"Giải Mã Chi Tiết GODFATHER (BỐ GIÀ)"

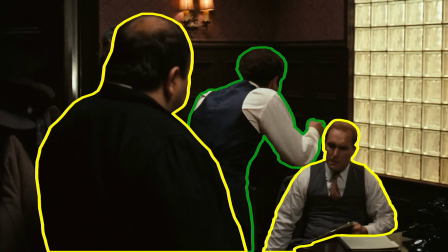(12:22)
Để củng cố thêm sức mạnh đang được thể hiện của mình, Sonny đã lớn tiếng tranh luận với Tom, khiến cho anh phải thu mình lại.
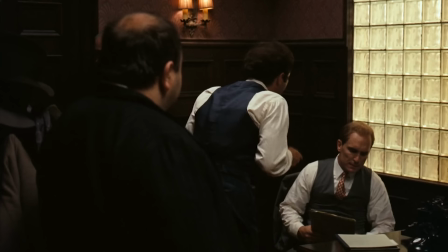(12:28)
Vì thế, thông tin đầu tiên mà chúng ta có được trong phân cảnh này chính là Sonny đang là thủ lĩnh, là người đứng đầu ở đây.
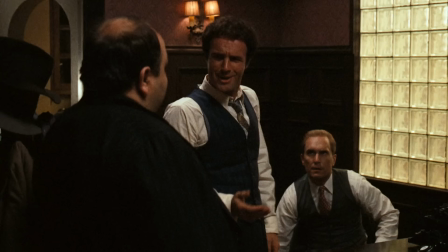(12:35)
Michael sau khi bước vào phòng thì lặng lẽ biến mất khỏi khung hình và ngồi vào chiếc ghế gần đó, thể hiện rằng trong căn phòng này hầu như anh chẳng có một chút quyền lực nào cả.
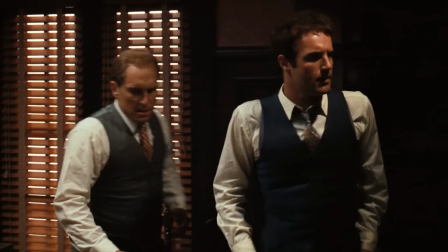(12:44)
Kế đó, Tom và Sonny bắt đầu di chuyển, tiếp tục cuộc tranh luận của mình.
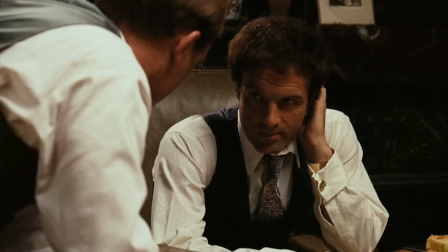(12:49)
Khi này, chúng ta có một sự chuyển biến vai trò đầu tiên khi Sonny đã buông xuôi và đầu hàng trước lý lẽ của Tom.
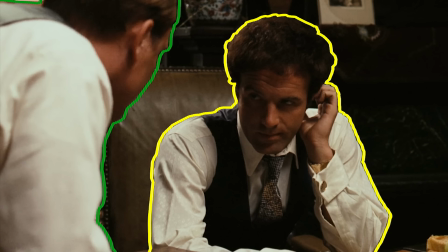(12:55)
Ánh mắt của Sonny khi này cũng thể hiện được rằng Tom đã nhận được sự tôn trọng của mình.
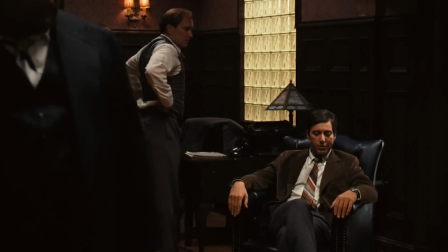(12:59)
Đây chính là thời điểm mà Sonny dần đánh mất đi quyền lực của mình trong căn phòng và Tom mới chính là người đáng giữ được vị thế. Tưởng chừng như mọi thứ kết thúc ở đây thì điều ít ai ngờ tới nhất đã xảy ra.
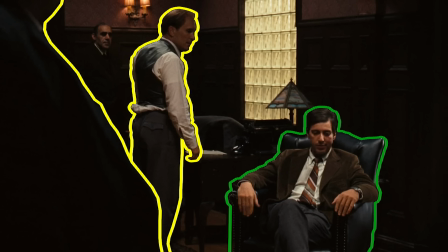(13:10)
Michael lên tiếng, vị trí của anh đã được đạo diễn khéo léo xếp vào trung tâm của cả căn phòng cũng như toàn bộ khung hình. Trong điện ảnh, khi các nhân vật đang dần sa ngã và trở nên xấu xa, cơn thịnh nộ hay sự giận dữ sẽ là một dấu hiệu để giúp cho người xem nắm bắt.
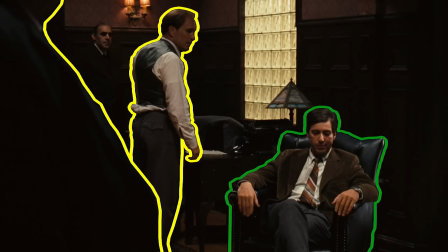(13:24)
Tuy vậy, giọng điệu của Michael khi này chậm rãi nhưng quyết đoán và kế hoạch của anh đang vạch ra cũng vô cùng chi tiết tỉ mỉ.
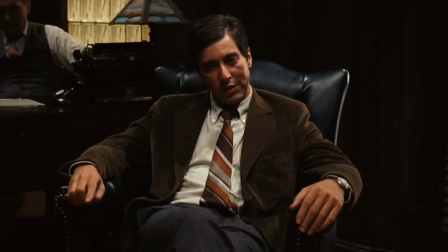(13:31)
Máy quay khi này từ từ di chuyển và khung hình bắt đầu với hai nhân vật là Tom và Michael thì dần dần chỉ còn lại một mình Michael,
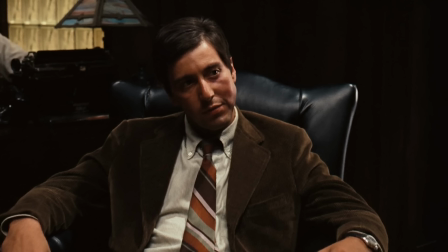(13:38)
thể hiện sự chuyển giao quyền lực từ Tom sang Michael và chính anh lúc này mới là người nắm lĩnh toàn bộ sức mạnh
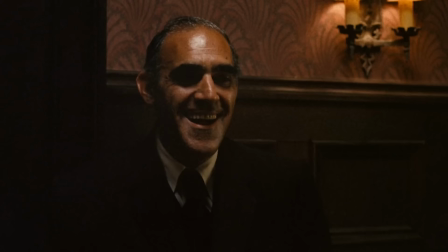(13:44)
và quyền lực trong căn phòng. Ở trung đoạn sau đó, Sonny và những người trong căn phòng đã bật cười, trừ Tom, vì anh là người duy nhất nhận ra được sự chuyển giao này.
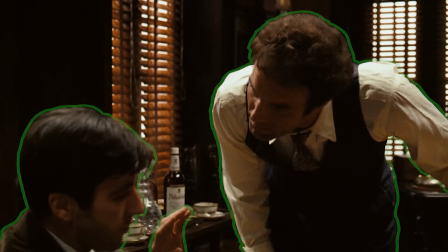(13:53)
Sonny có một hành động nhằm giành lại quyền hành của mình khi đã cố lấn át Michael bằng cử chỉ và câu chữ.
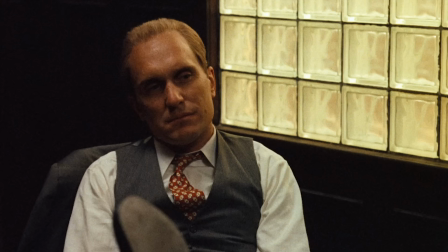(13:58)
Tuy nhiên, bằng sự điềm tĩnh và thái độ điềm đạm mà Michael đã thành công khiến Tom về phe của mình và bảo toàn được quyền lực mới có.
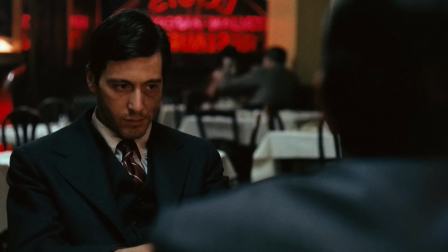(14:06)
Đây cũng chính là lúc mà Michael, từ một người hùng chiến tranh lương thiện, đã hoàn toàn sa vào con đường trở thành một bố già mới.
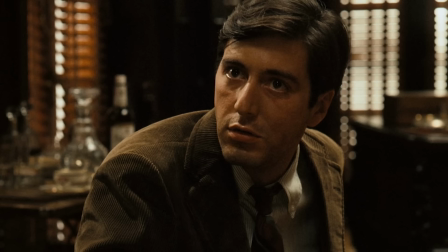(14:13)
Chỉ bằng cách bố trí các vị trí và tư thế các nhân vật mà đạo diễn đã thành công trong việc thể hiện sự chuyển giao quyền lực giữa các thành viên trong nhà Corleone.
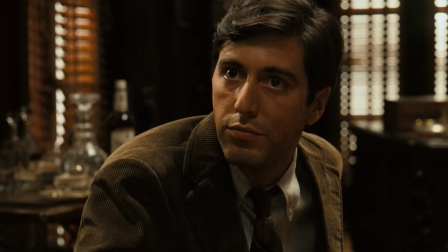(14:21)
Câu nói, xin lỗi Sonny, đây không phải là chuyện cá nhân, đây là công việc,
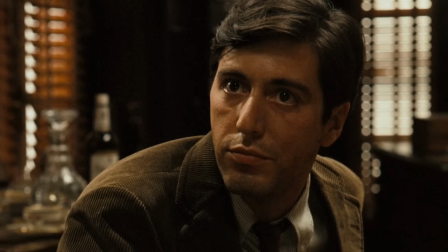(14:26)
mà Michael đã nói sau đó không chỉ đơn thuần là một câu trả lời cho tình huống phim khi đó. Rất có thể, đó chính là lời mà Michael vô thức nói với Sonny sau cuộc chuyển giao quyền lực này.
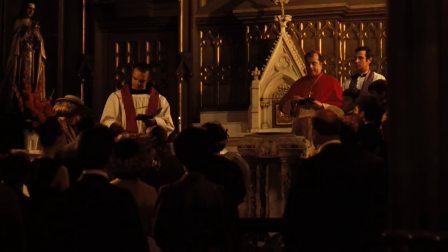(14:36)
Nhắc đến Godfather mà không nhắc đến khía cạnh tôn giáo thì quả thật là một thiếu sót rất lớn.
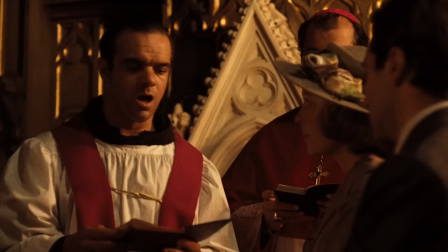(14:42)
Có rất nhiều chi tiết liên quan đến tôn giáo xuyên suốt bộ phim, nhưng mình sẽ chỉ lựa chọn cảnh gia đình Corleone dự buổi lễ rửa tội cho con của Connie.
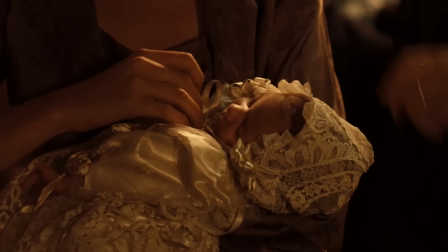(14:50)
Mở đầu phân cảnh, ta được hòa mình trong sự linh thiêng, tôn nghiêm và ấm cúng mà nhà thờ mang lại.
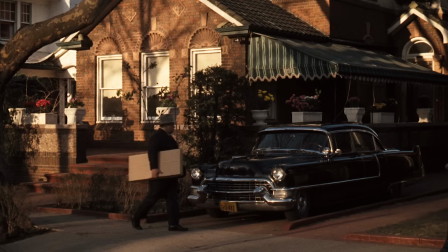(14:55)
Thế nhưng chỉ vài phút sau đó, chúng ta được theo dõi lần lượt từng bước, từng cử chỉ,
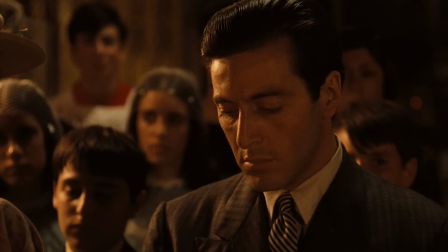(15:00)
hành động mà Michael đã vạch ra từ trước nhằm mục đích tiêu diệt những người đứng đầu các gia đình còn lại.
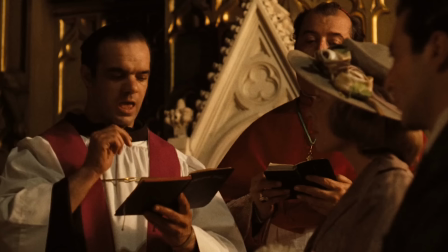(15:05)
Đây được coi là phân cảnh mạnh mẽ và ám ảnh bậc nhất trong lịch sử điện ảnh. Vì sao lại như vậy?
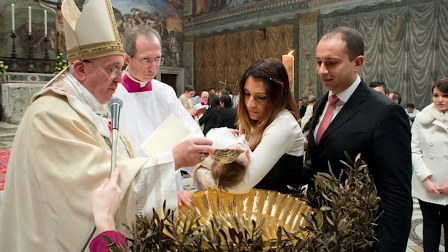(15:10)
Trong đạo Công giáo, bí tích rửa tội được ra đời nhằm mục đích gột rửa toàn bộ tội lỗi mà Adam và Eva để lại cho con cháu của mình.
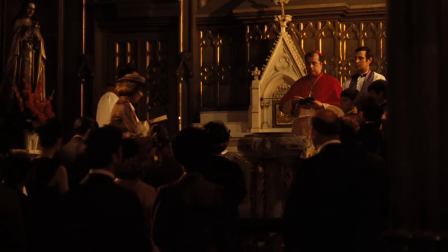(15:17)
Việc gột rửa toàn bộ tội lỗi cho trẻ con ấy có mục đích cho chúng được bắt đầu một cuộc sống hoàn toàn mới, hay còn biết đến với cái tên đời sống linh thiêng.
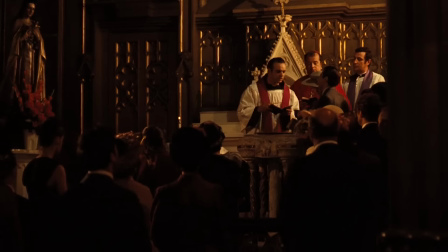(15:26)
Vì sao mình lại đề cập đến chi tiết này? Một trong các nghi thức của bí tích rửa tội bao gồm cả việc linh mục sẽ hỏi một số câu hỏi để cho người đỡ đầu có thể thay thế trẻ trả lời.
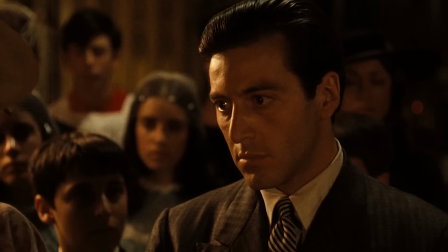(15:35)
Trong số đó có cả câu hỏi "Con có từ bỏ Satan không?" mà ta đã nhìn thấy trên phim.
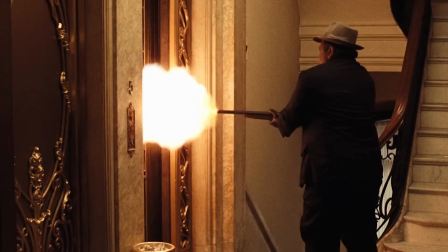(15:41)
Ngay khi Michael vừa trả lời "Thưa con từ bỏ", đạo diễn ngay lập tức cho người xem chứng kiến lần lượt cảnh những ông trùm ngã xuống.
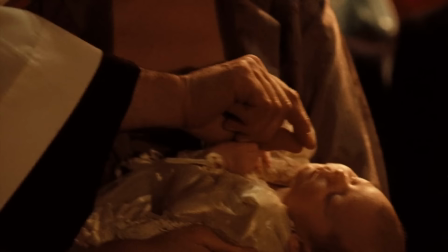(15:48)
Đây là một sự đối lập trong cả hoàn cảnh lẫn khía cạnh đạo đức. Michael đã đáp lại lời của cha xứ mà không hề có một chút chần chừ hay ngần ngại, chứng tỏ rằng anh thực sự không quá để tâm để ý nghĩa lớn lao mà câu hỏi ấy đặt ra.
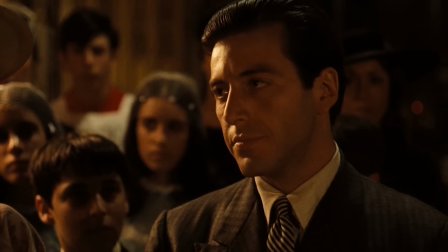(16:01)
Tôn giáo cũng có thể được coi là hình ảnh tượng trưng cho nhân tính của nhân vật,
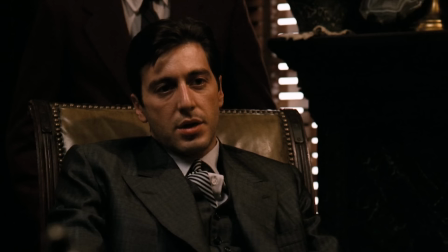(16:05)
và việc Michael trả lời câu hỏi ấy một cách dứt khoát, không có lấy một chút ăn năn hay xung đột trong lương tâm,
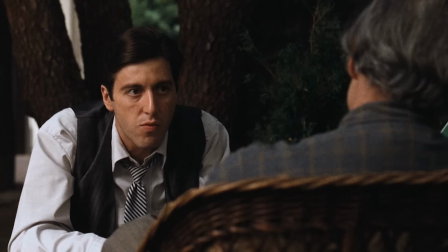(16:10)
cho thấy rằng để trở thành và ngồi vào chiếc ghế của bố già thì Michael đã phải vứt bỏ hoàn toàn nhân tính của mình,
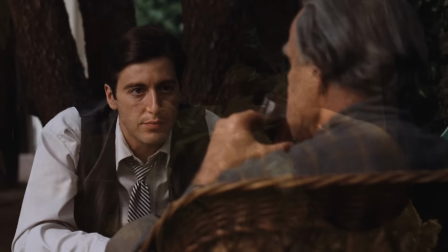(16:16)
chấp nhận để bóng tối, cái ác chiếm trọn lấy mình để có thể bắt đầu một cuộc đời mới,
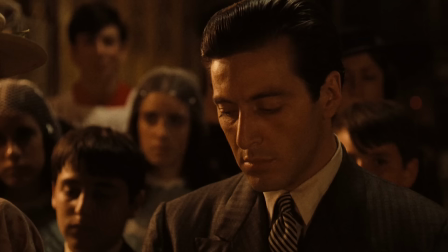(16:21)
đen tối và xấu xa hơn. Đây chính là sự đối lập hoàn toàn với mục đích và ý nghĩa gốc của bí tích rửa tội, khiến cho cảnh phim này trở nên ám ảnh hơn bao giờ hết.